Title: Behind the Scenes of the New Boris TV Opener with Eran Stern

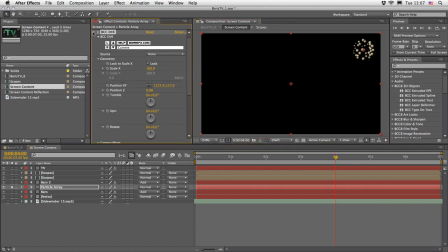1483s
So if you want to duplicate a couple of them or whatever, if you just can't move the whole layer, this is one way to go. And on top of it, I just added a nice glow. As always, if you have any doubt, add more glow. Okay, so this is what we have so far.
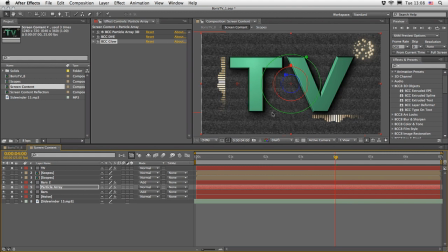1504s
We have our background, 2 bars, swiveling text, and a nice element of particles. I felt that this is not enough, so I wanted to maybe introduce a little bit of a video thing here, and these are the scopes.
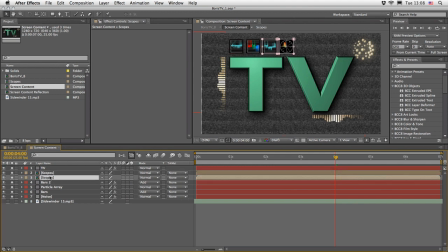1521s
Now the scopes are brand new to version 8, and once again I wanted to show that we have this as a filter and use it in some kind of an artistic fashion and not as it meant to be.
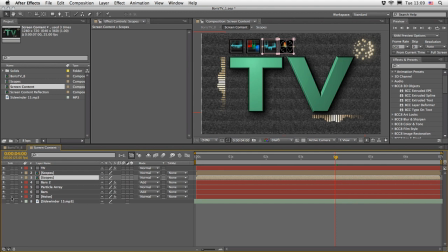1537s
And the meaning of this effect is actually to use it as a helper once again.
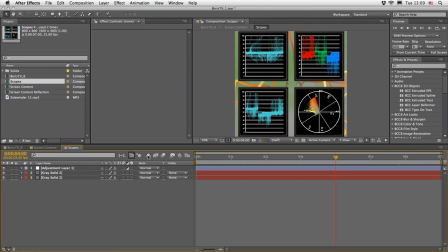1542s
So double click on this scope layer and we can see here that I've placed this Videoscope on an adjustment layer,
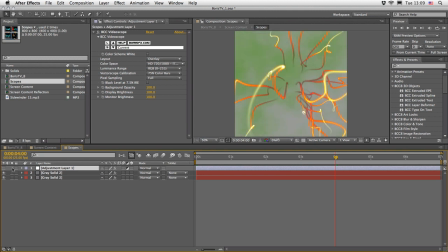1550s
and this Videoscope is actually measuring what happens below. And what happened below is another new effect, and this one called organic strands.
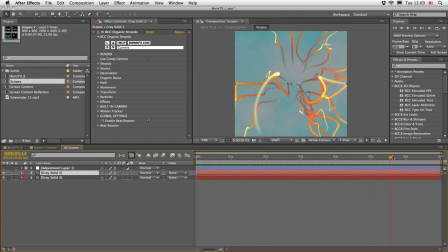1563s
This is once again something which is very, very sophisticated. We don't have enough time to cover it, maybe on another tutorial. And just underneath there's the famous Boris clouds, and I took the liberty to change the colors and to create some kind of a
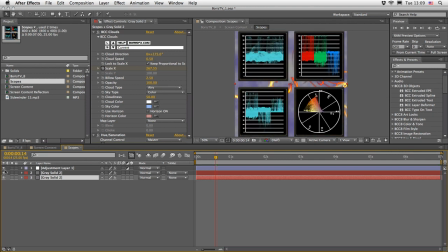1583s
maybe a little bit of an aggressive animation, just in order for the scopes to move all over the place. So this is once again a very useful utility or very useful plugin to this package.
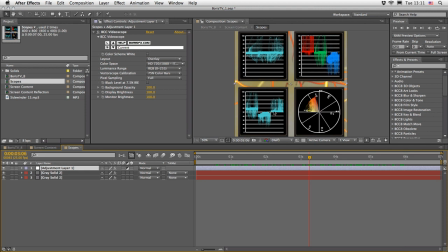1597s
Now, as I mentioned, I wanted to show it off. I just wanted to see them present in the composition.
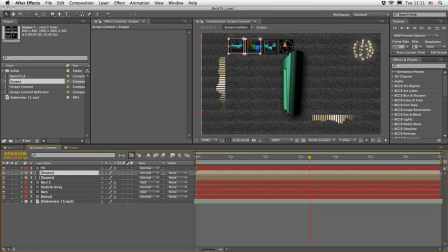1606s
So I placed this composition here in the screen content and just duplicated and just masked out only the scopes. So we'll have some kind of a moving scope just underneath the text element.
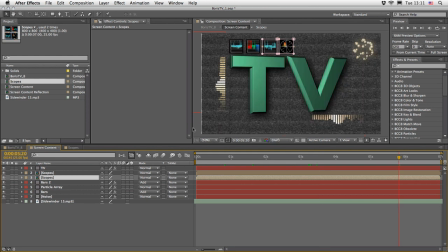1620s
And this concludes the screen content. So coming back to our main composition,
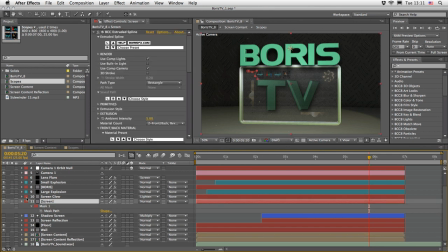1630s
I once again will select the screen itself and just show you that by using under the front and back material a texture layer, we can define that this will be the texture that will live inside here.
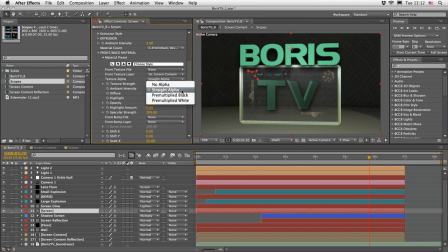1647s
And of course we can change the opacity. We can choose how to interpolate the alpha channel. And this is things that you have to play until you are satisfied, until you got the correct result. So now that the basic animation is in place and we also have our content and our 2 explosion,
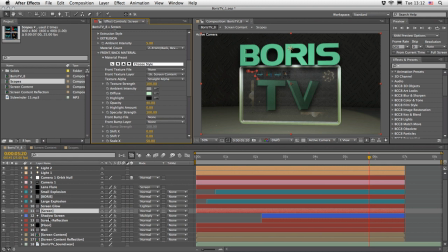1667s
it's time to add a little bit more of a realism to the shot. So for the sake of time, I'm just going to show you that we have a screen reflection here, which is basically the same layer just turned upside down. This will create the reflection of the screen and will give it a little bit more of depth.
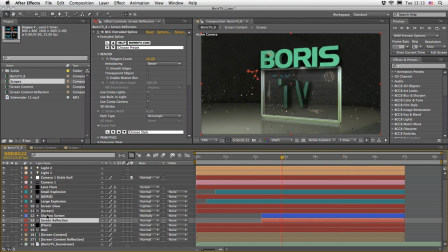1686s
And just in order to sell it a little bit better, I also added a shadow just underneath it. And this is once again a little touch because we have to get some kind of a contact shadow,
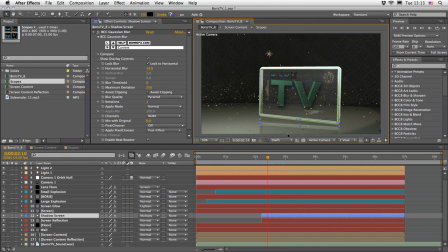1701s
because we cannot use the After Effects light in order to cast shadows. We have to cheat a little bit here. So I did it with a basic shape layer, just changing the position, scale,
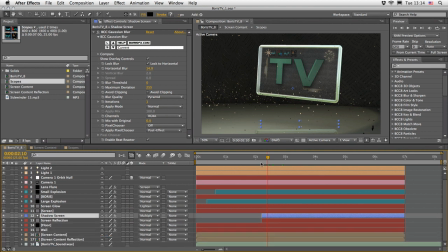1717s
and a little bit of opacity in order to create a fake shadow, which I think will contribute to the whole look. And then of course, because I didn't want to be exceptional, I just added, like everyone else these days, a lens flare.
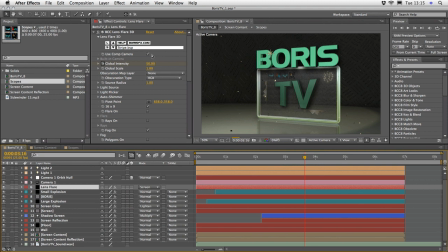1733s
Now this is once again a newly designed 3D lens flare, which will of course behave in real 3D space, and you've got a lot of options to choose from.
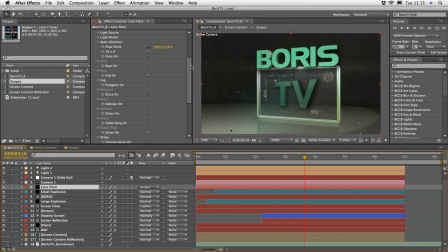1748s
Now I like my flares very subtle, very companion to the shot and not in your face. So you can see that there is some kind of a flare, but if you want, you can maybe turn more things here and just get a sense of where the flare is in the scene.
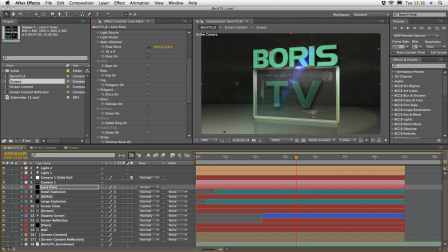1768s
And you can see that this tracks to the 3D movement of everything very, very conveniently. So you get the chance to design what you want to include or exclude. I'm just going to turn off most of what I have here already and just going to leave the stripes on.
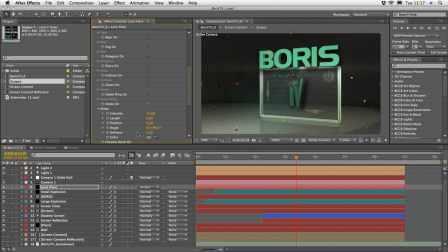1787s
And of course, under each one of these, you have many parameters to choose from. So this is once again very subtle, but I think it will contribute to the whole atmosphere. And then once everything is in place,
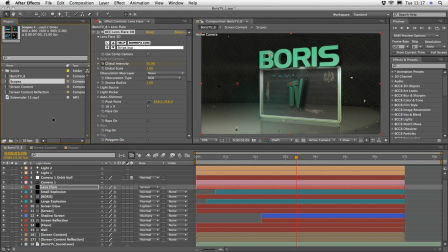1802s
I raise it back to 32 bits per channel and created a RAM preview. Now at this point it looks like the screen may need a little bit more attention,
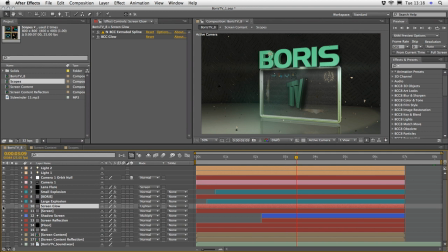1815s
so I duplicate the screen layer and I've added a BCC glow to it. And in order for the glow to flicker a little bit, I use a very simple wiggle expression on the opacity of the whole layer,
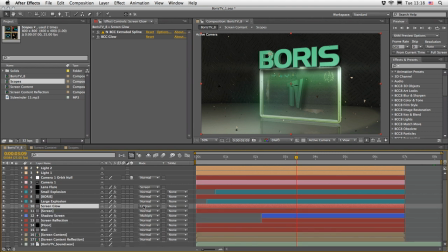1832s
and of course change the blending mode here to lighten. So this will vary the glow over time and makes it a little bit more of a TV style, a flickering TV screen. And to my eyes, it looks a little bit more convincing.
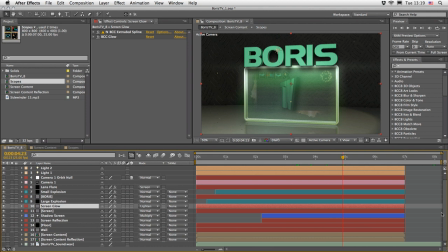1848s
Then in order to make everything work a little bit better together in terms of compositing, I've added an adjustment layer. And to this adjustment layer, I just created a basic mask which moves.
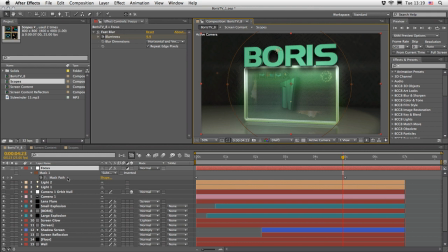1864s
So it has two keyframes for the mask path. I added the fast blur effect just in order to create a faux depth of field. So the background will be a little bit out of focus and will have a little bit more definition here in the middle of the screen.
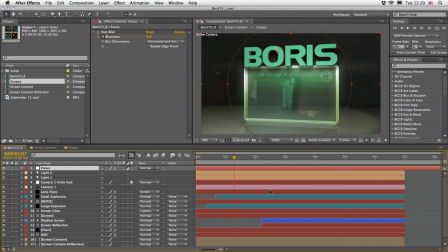1883s
Now, of course, in order to sell it,
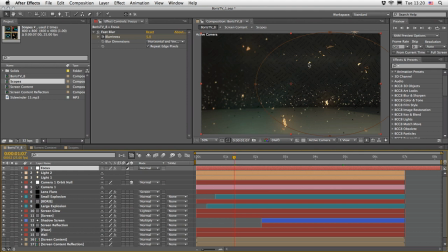1886s
we have to enable motion blur to all those pieces and things that are flying all over the place. Now, it can be tedious to go one layer at a time and open up the render settings and hunt for the motion blur effect.
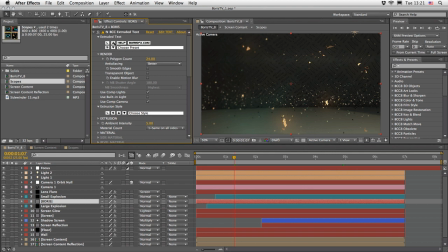1905s
You can see that we can enable motion blur to all those instances of the 3D effect, the 3D object that we used. So instead of going one by one, my advice is to select the timeline, press Ctrl or Command Shift A,
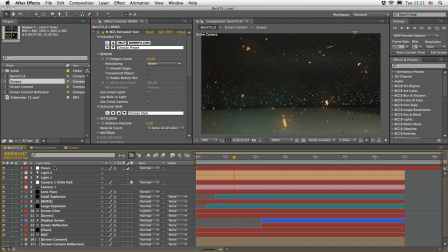1922s
which will deselect all the layers, make sure that nothing is selected, and just write down motion blur.
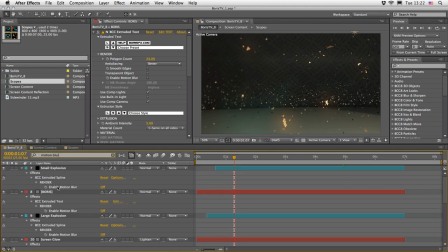1931s
And this will open up all the places where the motion blur words are appearing in the timeline, so we can just quickly turn everything on. And I have to warn you that by turning this on, you really get a very,
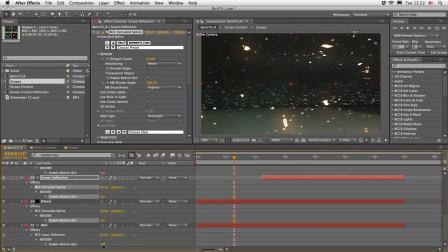1948s
very convincing effect, but it does take a lot of time to render. So you can see that my render times are a little bit more slow now. Another advice is also to control the render quality.
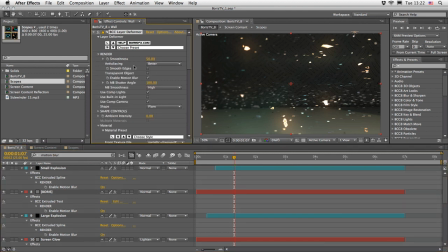1964s
So now here under render, we can see that we've got a better anti-aliasing, and what's more important, we've got a high motion blur smoothness. And I really recommend to go with the highest settings here before you are rendering your final.